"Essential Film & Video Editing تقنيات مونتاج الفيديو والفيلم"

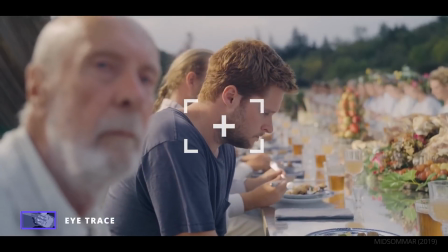This allows the viewer's eyes and attention to stay focused without having to scan the frame after each cut.
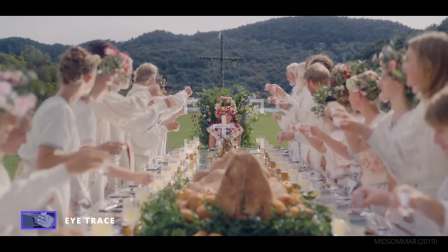Welcome! Skål! Skål!
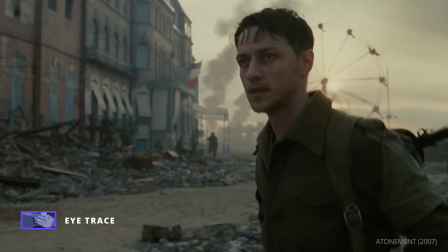Eye trace can also be used through blocking and camera movement, guiding a viewer's eye within a shot.
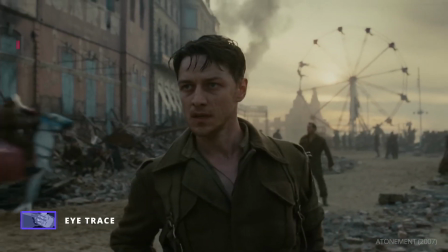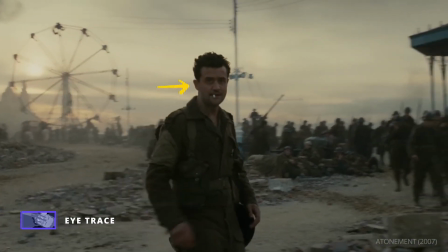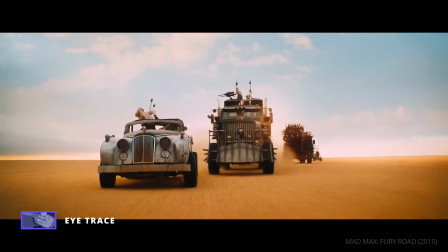But let's look at how editors can achieve a similar effect. Eye trace is ideal for action scenes, which tend to move quickly.
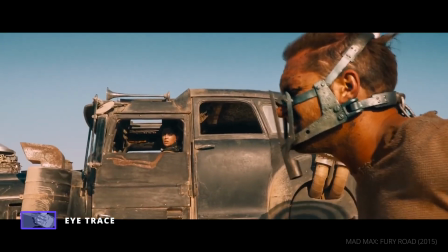Mad Max: Fury Road makes heavy use of this technique. Here's DP John Seal explaining this decision.
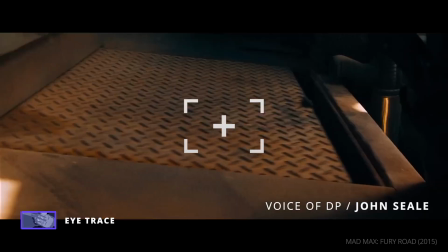Compositionally, whatever was the center point of that shot had to be in the center of the frame.
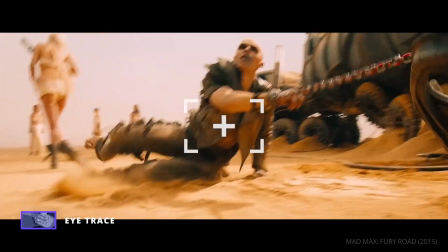In the faster cutting that he's got,
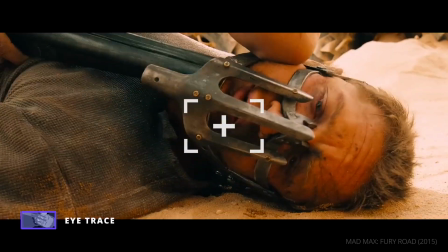your eye won't have to shift on an anamorphic frame to find the next subject when you've only got
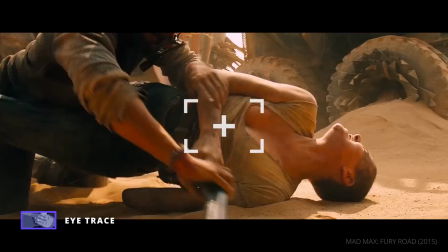1.8 seconds of time to do that.
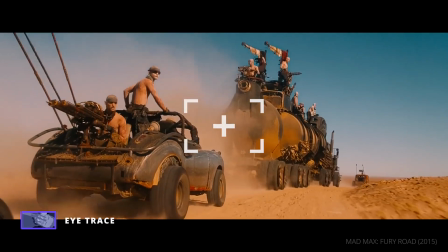All we would hear all the time on the comms was George saying, "Put the crosshairs on a nose, put the crosshairs on a nose."
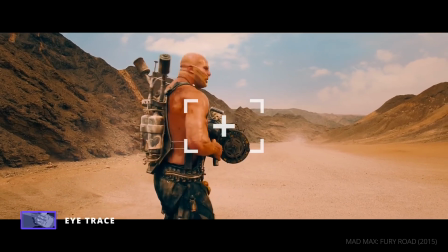And that is basically the whole of the film. Some shots in the film are less than a second long.
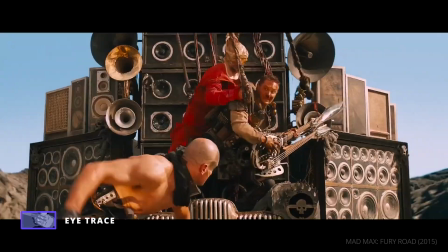Using eye trace, the composition and editing of these scenes helps the viewer process even the most chaotic action.
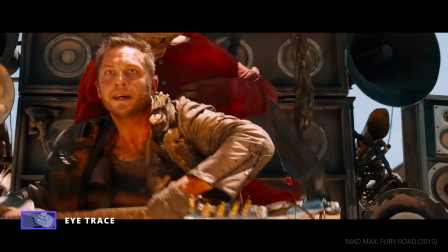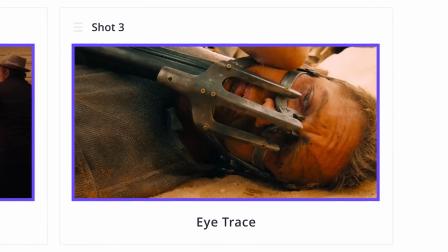Our next type of cut also helps smooth over a transition. Split edits.
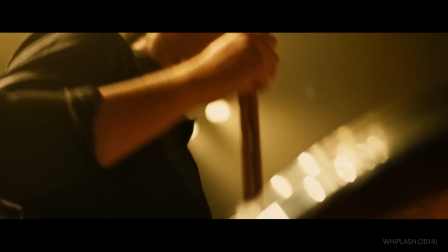While a hard cut changes both audio and video at the same time, now we're going to slow it down a little bit.
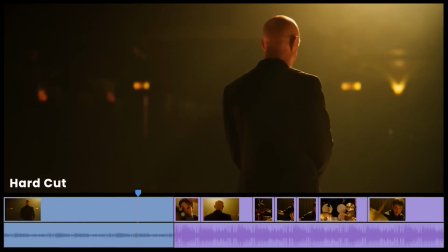I'm guessing most of you folks have heard
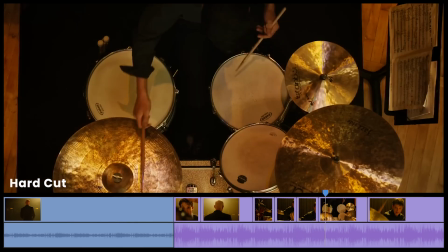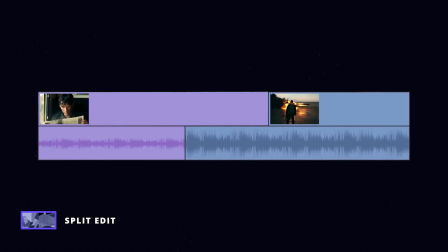it.
A split edit changes either the sound or image before the other. This is either a J cut or an L cut. They get their names from what they look like in an editing timeline.
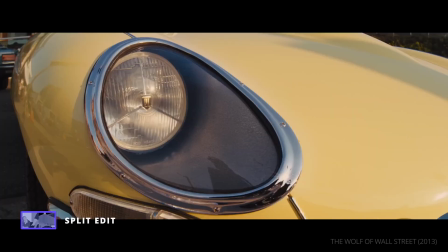A J cut is when audio from a shot begins to play before we see it.
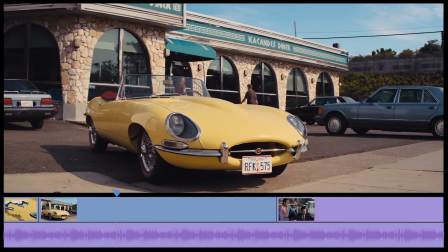Excuse me. Is that your car on the lot? Yeah. That's a nice ride.
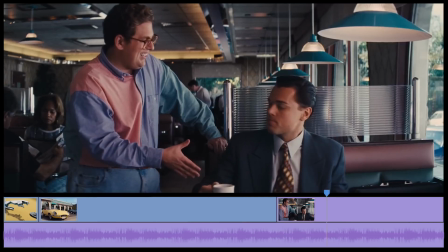Thanks, man. Count the A's off. Hey, Jordan Belfort. Nice to meet you.
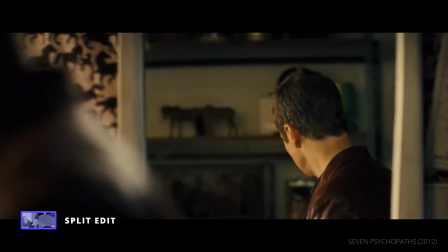For an L cut, the audio from a shot plays after we've already cut away.
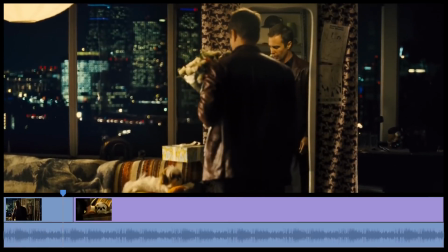Happy birthday. Hey, Bonnie. We'll get you back to your daddy in a day or two.
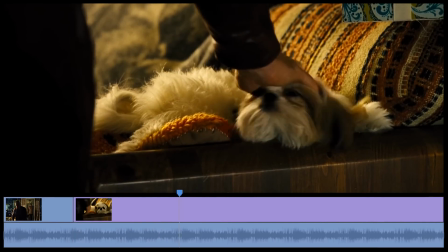Don't be sad. Oh, that's good. You're not sad. Oh, you're happy.
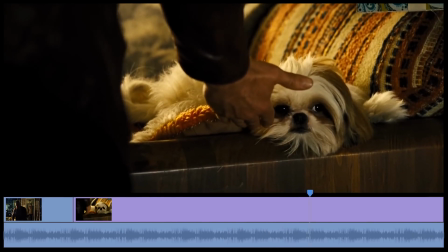Pa. Pa. No, Pa.
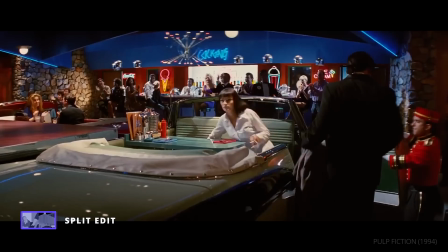That's okay, too.
The technique is often used during dialogue scenes,
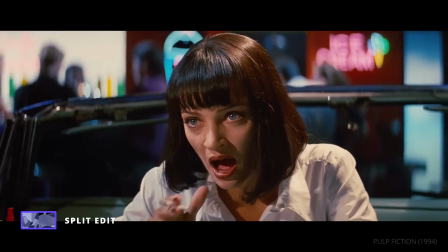allowing editors to create a more natural conversation, control the rhythm of dialogue, as well as catching reaction shots of someone listening.
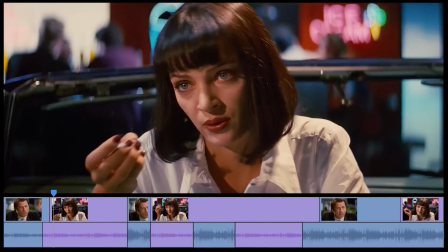You know any animal jokes? Well, I only got the chance to say one because we only did one show.
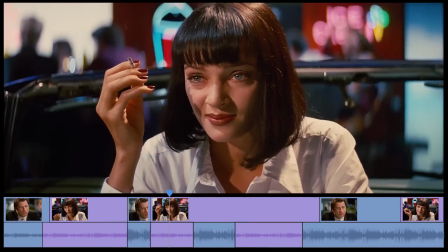Tell me. It's corny. Don't be that way.
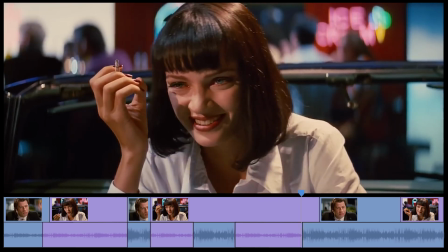Tell me. Nah, you wouldn't like it and I'd be embarrassed. You told like 50 million people, and you can't tell me?
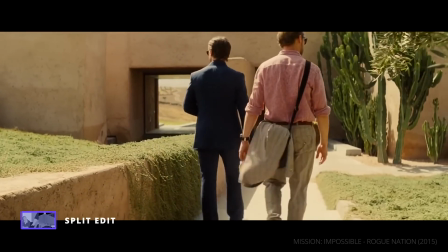I promise I won't laugh.
But there are more creative ways to use a J or L cut.
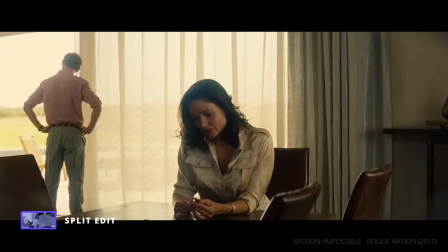For example, when characters outline a plan, like in Mission Impossible Rogue Nation.
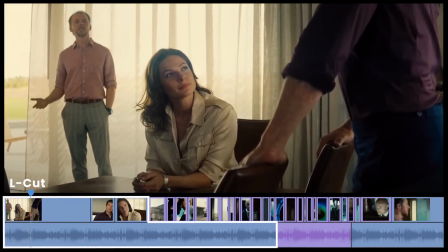So why hasn't Lane just sent someone to steal it? Oh, he has.
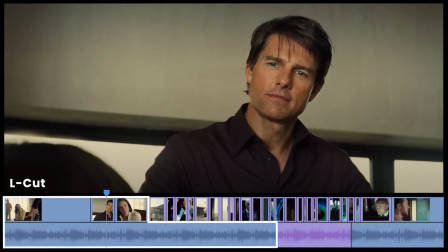He sent me. And I can tell you, it's impossible.